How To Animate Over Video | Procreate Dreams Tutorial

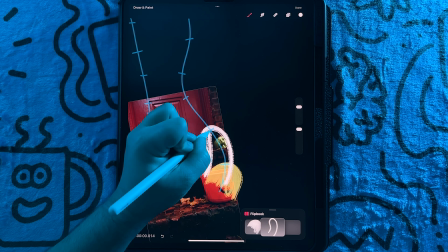[4:07]
And as you can see, for the second ghost, I'm drawing its shape curved along the motion path,
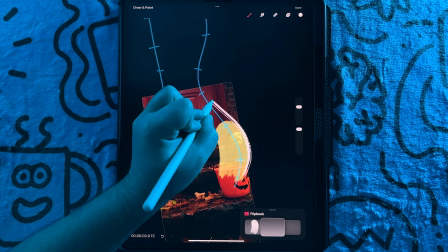[4:13]
which will give a unique movement from the first ghost.
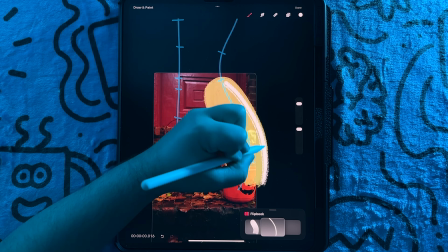[4:17]
And once again, I will redraw the fully extended ghost frame twice.
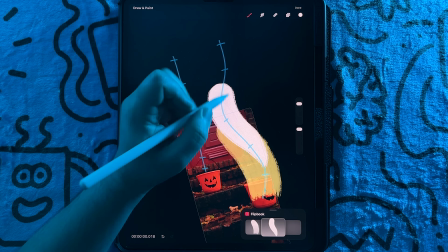[4:25]
And like I did previously, I will draw the ghost moving up using the tick marks as a guide until it's almost completely out of frame.
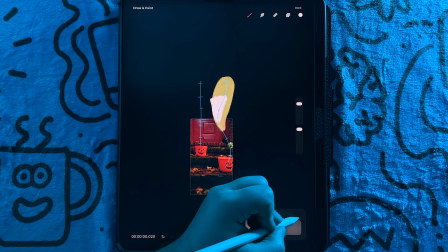[4:34]
Now I'm going to exit drawing mode and extend the length of my frames,
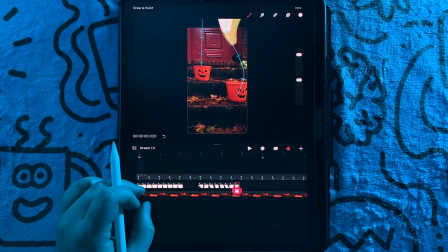[4:39]
as I want the animation to have a more traditional look,
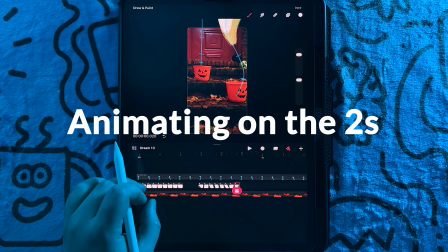[4:43]
and traditionally frames are at least 2 frames long when you're using 24 frames per second.
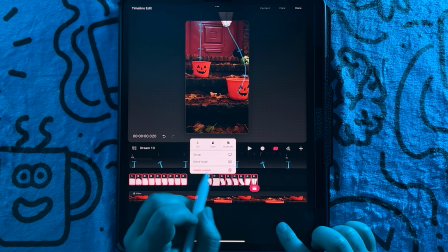[4:49]
So I'll select all the frames, and then I'm gonna zoom in, and with one finger held down on the timeline,
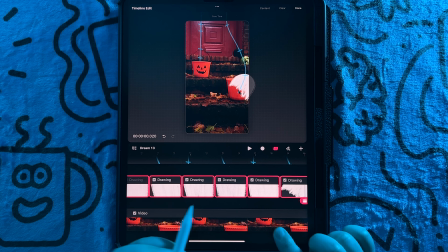[4:56]
I will extend the edge of a frame to 2 frames long.
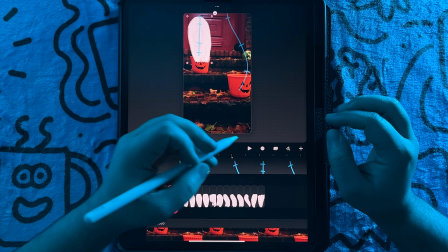[5:00]
Next, I'm gonna select the 3 frame sequences, and I will extend them to 3 frames long,
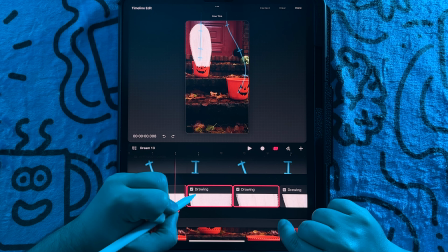[5:08]
as I want the movement to be slower when it's just floating in place.
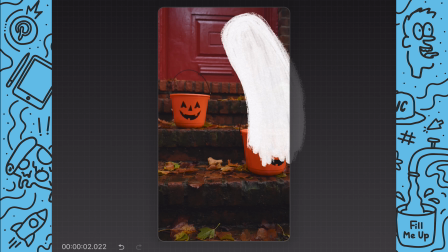[5:12]
Now I'm going to play back the animation to review how it's looking.
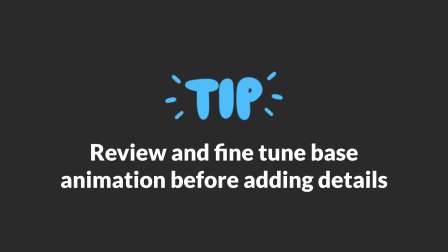[5:17]
Tip: it's important to make sure the basic animation looks good before adding details to help prevent you having to rework everything later. Now I'm ready to start adding in the holes for the eyes and mouth of the ghost.
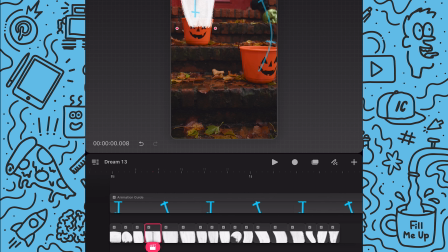[5:31]
So I'll start by selecting the first extended ghost frame and entering the drawing mode.
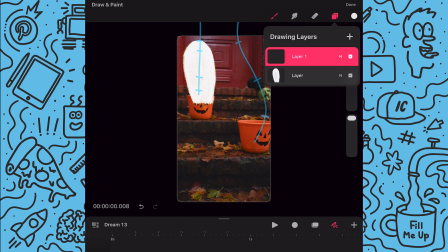[5:38]
Next, I'll add a new layer so I'm not drawing over the ghost layer.
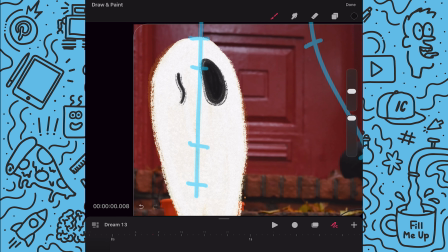[5:43]
Next, I'll change the color to black and begin drawing the eyes and mouth. Then I'll go to the next frame and add a new layer.
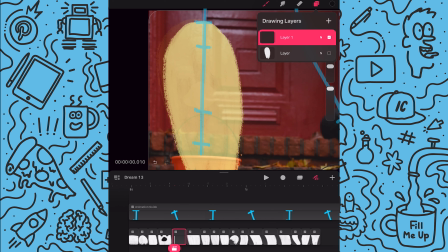[5:51]
I will also turn off the first layer so I can see the previous onion skin.
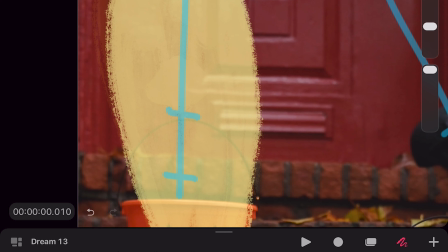[5:56]
And to help me see the facial features,
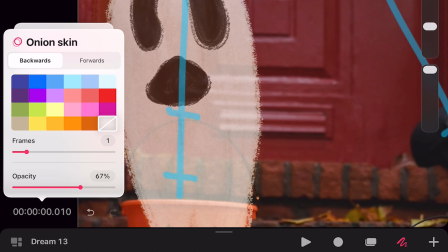[5:59]
I'm gonna go to the onion skin settings and change the color from yellow to none so the original frame will show up instead of a solid color.
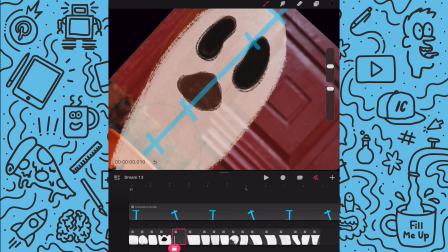[6:08]
And now I will redraw the features. Once done, I will toggle back on that first ghost layer.
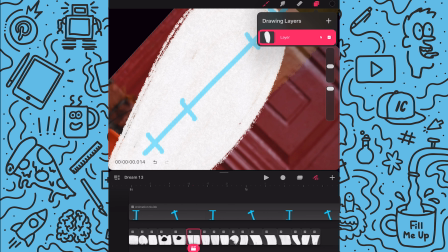[6:15]
And then I will go to the third frame, and once again, I will add a brand new layer, and I will turn off the ghost layer.
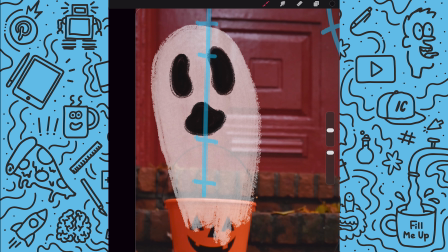[6:23]
And then I will redraw the eyes and mouth. And now I'll go to the next frame, and since part of the ghost has moved out of frame,
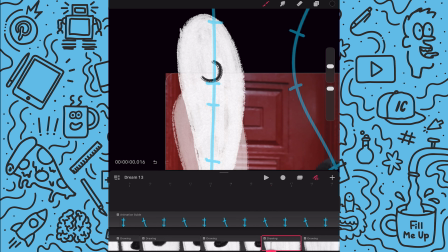[6:30]
I will only draw the mouth, since that will be the only part that will be visible.
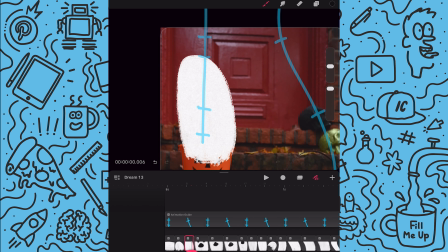[6:35]
And now I'm gonna go back to the first frame before the ghost is fully extended. I'm gonna go in and draw the eyes and mouth, since the face should be present as the ghost moves up in place.
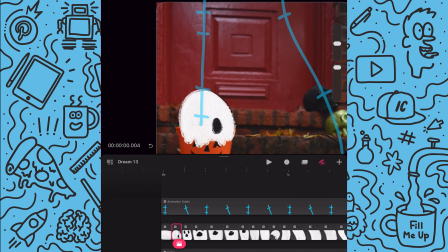[6:47]
And then I will go back one more frame, and this time just draw the eyes. Once done, I'm going to group the 3 frame sequence and duplicate it 3 times so there's a nice hold before it flies off.
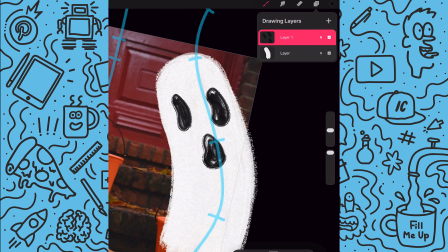[7:01]
And now that the first ghost is done, I'm going to go and repeat this whole process with the second ghost animation.
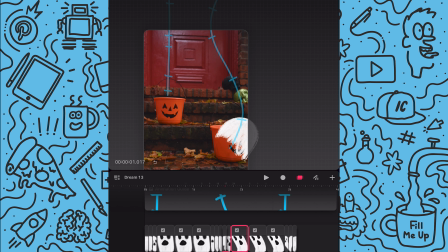[7:14]
Once I have finished adding the details through the second animation, I will select all the frames and group it. Then I'll go and select all the frames for the first ghost animation and group them.
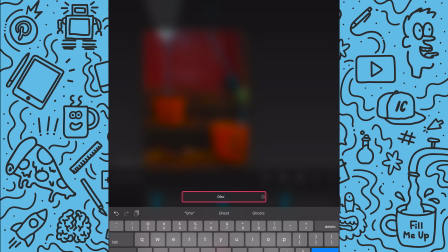[7:28]
Now I can go in and label each group. And since I know I want to have some space between the timing of animations,
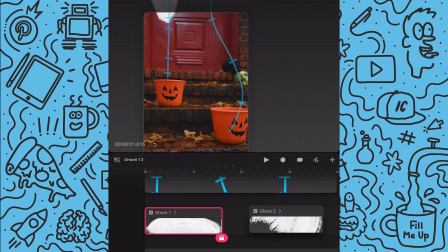[7:36]
I'm gonna move the second ghost group later down in the timeline. I also want the first animation not to start immediately at the start of the video, so I'll also move the first group just a few frames back in the timeline.
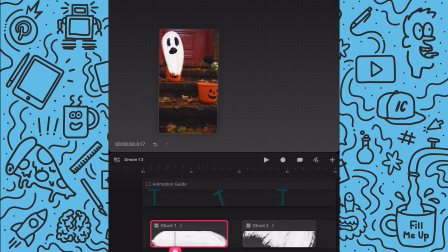[7:51]
And with those updates done, I'm going to turn off the guide layer and play back the animation to review how everything is looking.
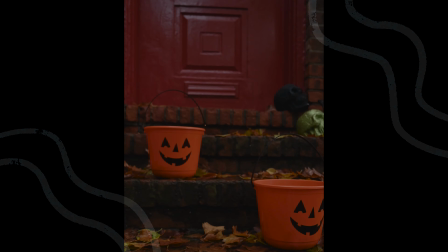[8:00]
The last step will be to apply layer mask so it looks like the ghosts are really coming out of the buckets.
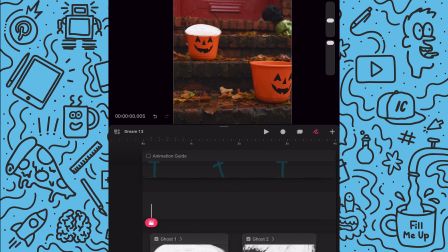[8:07]
So while in the middle track, I'm going to move the playhead to the start of the first group and turn off its visibility.